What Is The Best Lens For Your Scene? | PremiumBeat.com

You're like, oh, hey, what's going on? What's, Hey, what's up?
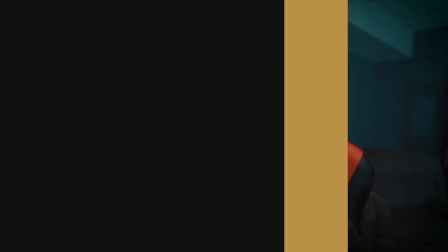Now let's complete this whole thing by talking about the 200 millimeter.
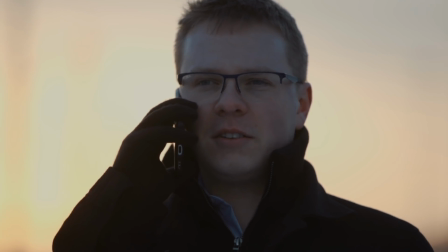Now the 200 millimeter was one of my favorites as well, just because it was so ridiculous with my background.
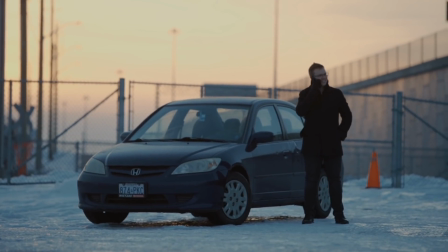Since I had the distance and since I was able to capture with this lens, I really enjoyed shooting at 200 mil just because it gained, just made things feel so much more action-packed.
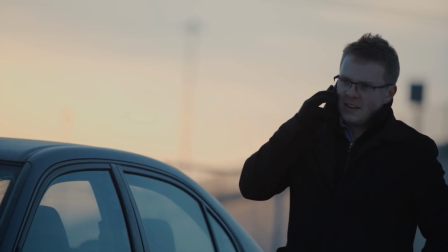Like when he was moving to get out of the car, I felt like there was so much motion within the frame shooting my medium shooting my wides and shooting
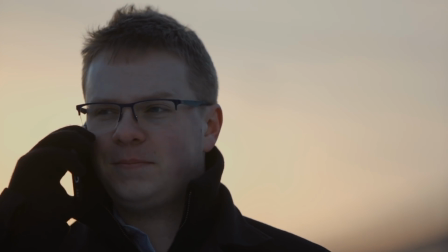my close-ups looked super cool from every single focal length everything looked really flattering the nuisance of shooting from this focal length is the
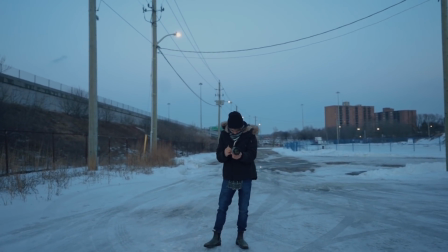same with the 100 mil is you've got a hike back like to get my wide shot with my 200 millimeter it took a lot of time I had to be like a super duper far from my talent so if you're in a rut or you don't have a if you're in a rut or if you're in a tight location let's say you're shooting indoors for instance this lens is really tricky to play around with this focal length is really annoying
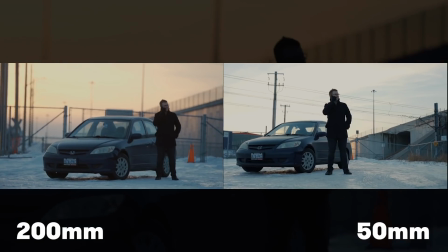but let's say you have the distance uh it looks super cool for wide angles because just the background just looks so interesting and again it
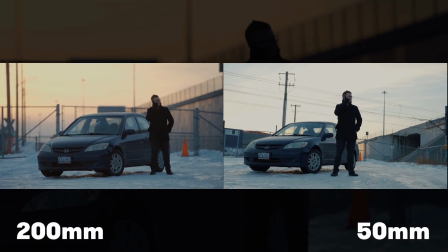gives the audience that voyeuristic feel it makes you feel like your characters are hiding something from you and you don't know what that is okay guys that was a huge episode a lot of stuff to talk about it but But I really wanted to do this, I've wanted to do this video for a long time. Just learning about focal lengths, learning about lenses and their corresponding effects is so valuable as a shooter, as a creator. And for me, when I started getting into projects, I really didn't know what would be the best lens for different feelings or emotions. For those of you who enjoyed this video, give it a thumbs up, give us a subscribe as well, it would really mean a whole lot. And let me know what's your favorite focal length with the corresponding emotion. Let me know that in the comment section below. And if you guys sort of didn't write down on your pen and paper the lenses that I use or a bit of the description about them, there will be a blog post in the description below that you guys can click onto that and see all of the information about it. That's it. That's all. I'll see you guys later. Keep making some great stuff, and I will see you all in another video. Take care.